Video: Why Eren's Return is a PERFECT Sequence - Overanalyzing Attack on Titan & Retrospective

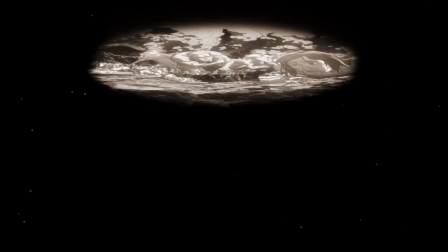[0:07]
The opening of Episode 7 features the same exact sequences as we saw in Episode 2 and 5,
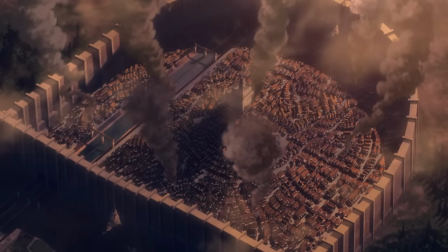[0:12]
where they are stitched together for a more comprehensive overview of the events of Shaganshina and Trost.
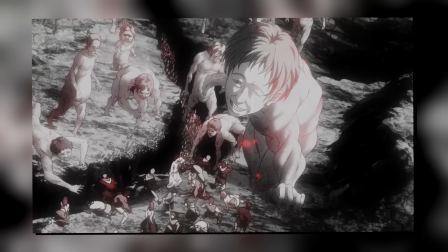[0:18]
Only this time, the horror and almost mystery-like aspect of it is replaced by utter hopelessness.
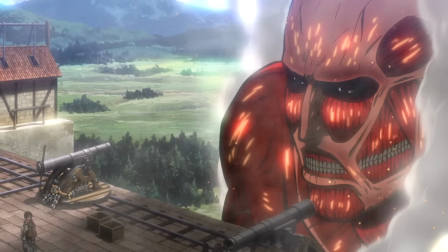[0:25]
As we hear the same somber piano we heard with Mika's story last episode underneath Armin's narration.
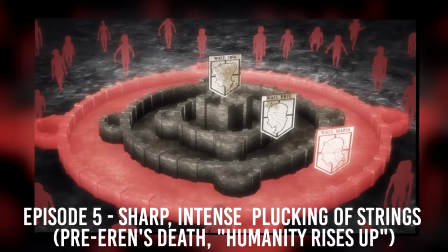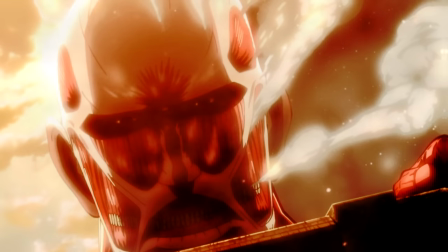[0:39]
And with a simple musical switch,
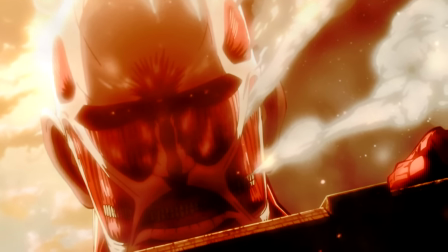[0:42]
the entire outlook on the situation is changed substantially as it's no longer a mystery or overwhelming odds to overcome.
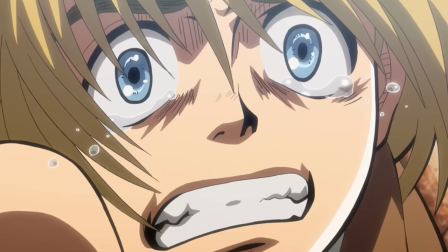[0:50]
Rather, it is just a cold retelling of horrific events almost as if defeat was inevitable.
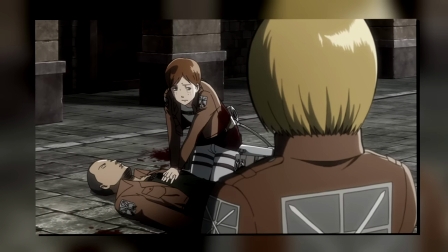[0:57]
Considering the events of the past couple of episodes,
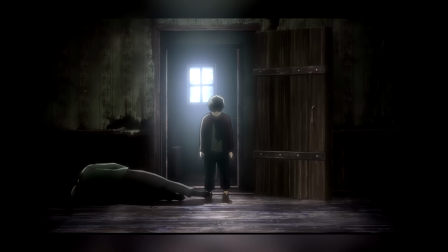[1:00]
I think this was a really smart and subtle change to encapsulate the thematic notes of everything we've recently seen.
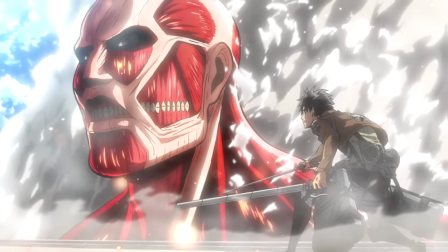[1:06]
Especially when watching the series for the first time,
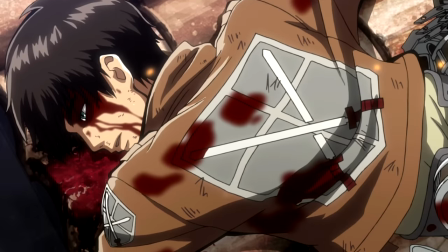[1:09]
I remember just how quickly even those early-day beliefs about what the story would be about were completely flipped on their heads.
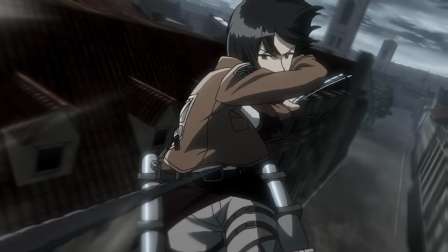[1:16]
And this subtle change captures all that very, very well. Though importantly, the end of Armin's narration is establishing that contrast to follow.
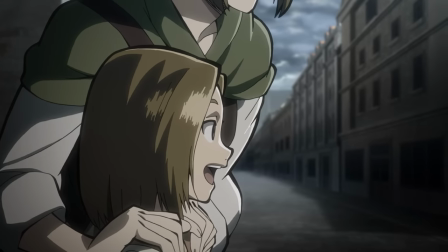[1:25]
He says that as a result of the scouts' work, no civilians were devoured. But the same cannot be said for the soldiers.
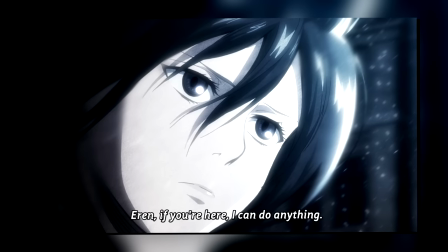[1:33]
And we then cut to Mikas' final words from the previous episode, saying that if Eren is here, she can do anything.
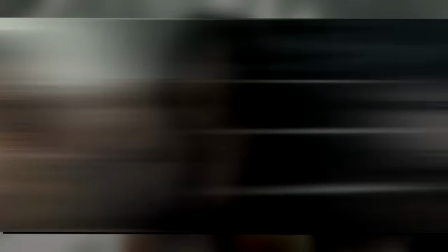[1:40]
In hindsight, we all of course know that Eren's completely fine, but thematically, this is sort of inverting much of what we've seen before.
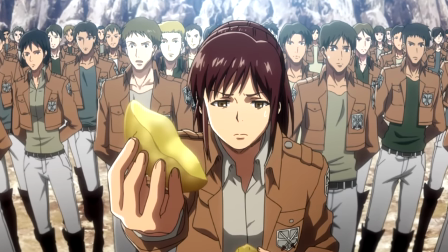[1:49]
So far, whenever we talked about super happy scenes or scenes of triumph, most of them were setting up the inevitable downfall, right?
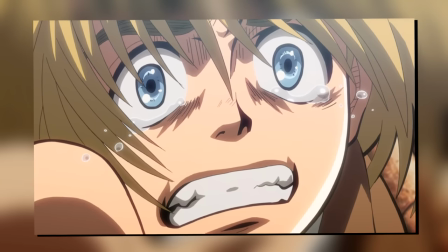[1:57]
Well, here, we open the episode with it blatantly telling you that things are on an all-time low.
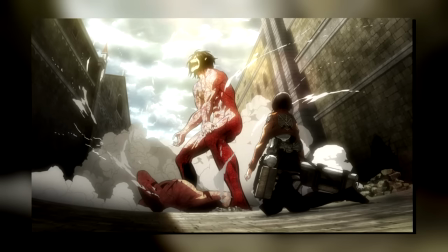[2:03]
And it's exactly this that would set up Aaron's triumphant return as a titan in these next couple of episodes.
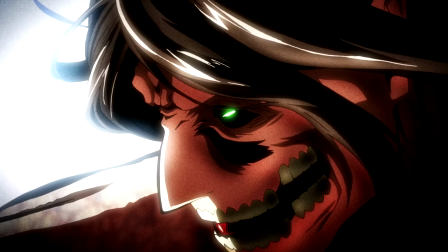[2:10]
It will continue to be an underlying aspect of these upcoming episodes, so just keep that in mind.
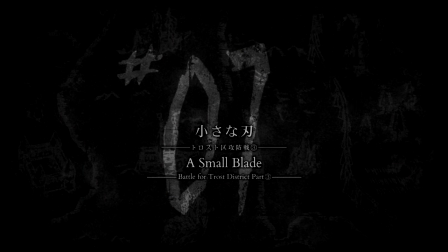[2:15]
As for the title of the episode, A Small Blade. In my mind, I think this refers to a few events in this episode.
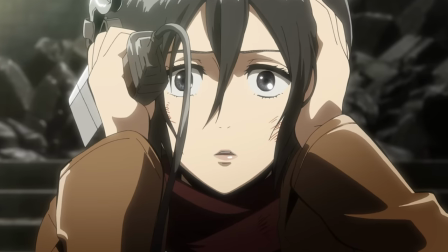[2:22]
The first one is the easy one. The broken blade that Mikasa has, which is also a callback to the small knife she had in the flashback.
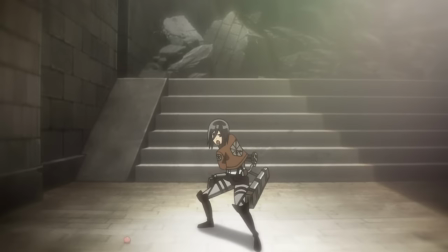[2:30]
So, it's essentially a repeat of that situation. Mikasa collects herself and readies her small blades, just like she did when she was a kid.
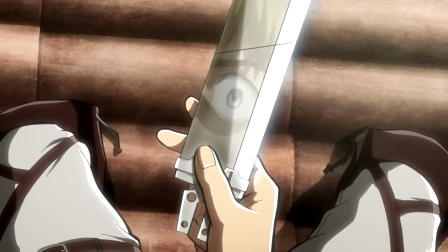[2:39]
The second interpretation I would offer up is for Armin.
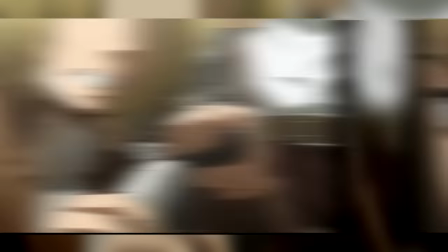[2:42]
Later in the episode, we see him transfer his remaining gas to Mikasa, saying that she would make a much bigger difference than he ever could,
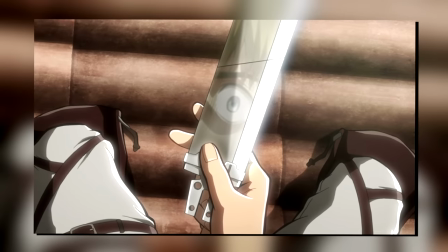[2:50]
and finishing by saying that all he wants is a small blade to,
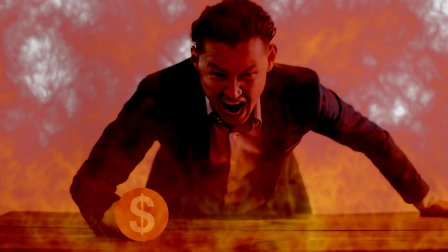[2:55]
you know, this is YouTube, so I'll have to scoot around that specific word,
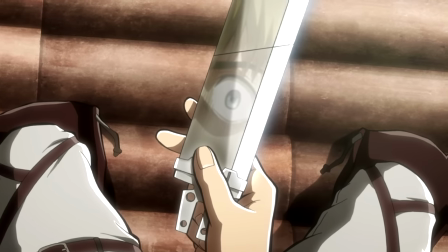[2:59]
but I'll just say he wants a quicker way out than getting eaten by a titan.
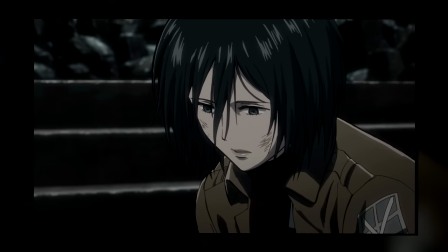[3:04]
We'll get to this more later in the episode, but with Mikasa herself overcoming death, she tosses the blade away,
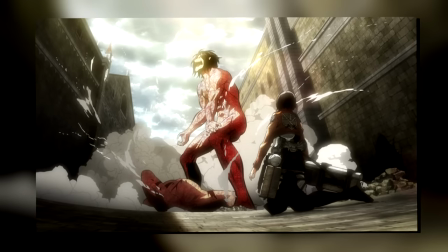[3:11]
both thematically implying that their fight is over as Eren's titan appears,
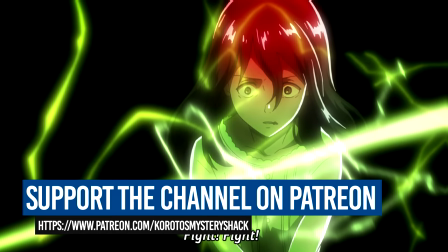[3:15]
as well as once again echoing Eren's statement of fighting until the end no matter what.
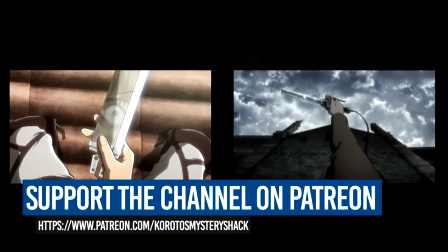[3:21]
Though yeah, we'll get to all those scenes much more in depth a tad later.
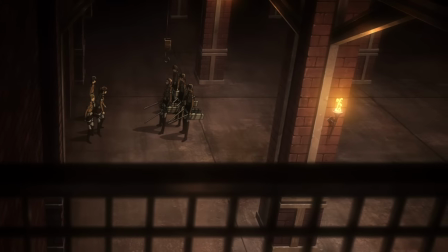[3:25]
The first thing we see in this episode is a clash between Captain Warman and some of the younger soldiers.
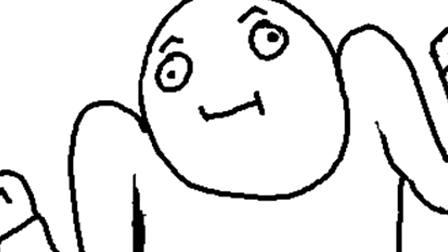[3:31]
And yes, I have literally no clue how you pronounce his last name, so I'll just keep on winging it.
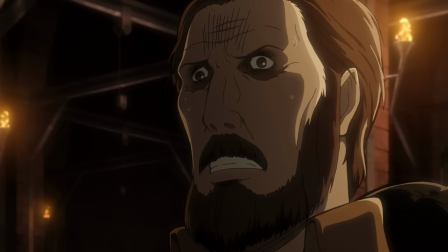[3:36]
Here, we basically see a brief insight into the human psyche and how certain people deal with such excess stress,
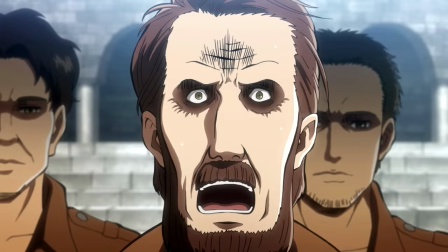[3:43]
which would of course be a major throughline for this entire episode. The thing with the captain is that even as he was delivering his initial speech in episode 5,
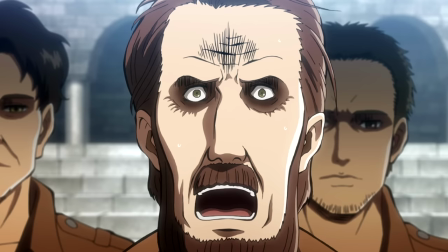[3:52]
his expression was already very tense and almost as if he was perpetually terrified.
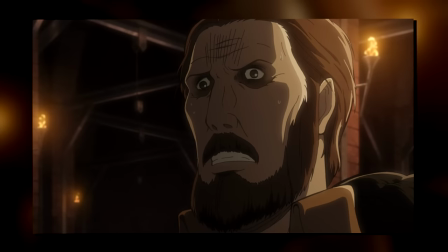[3:57]
And all of that is on full showcase here.
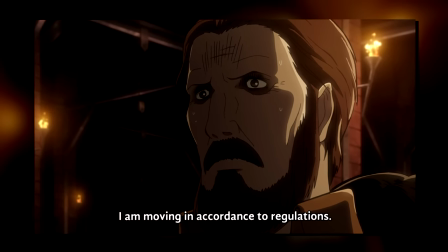[4:00]
He essentially hides behind the military code to try to ensure his own safety, even turning on and threatening his own subordinates to do so.
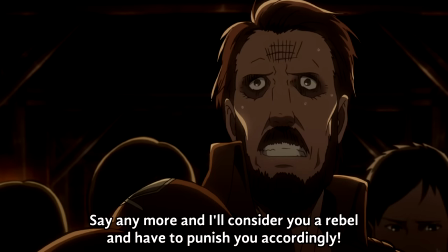[4:08]
Though again, it's just an example of the various ways fear manifests.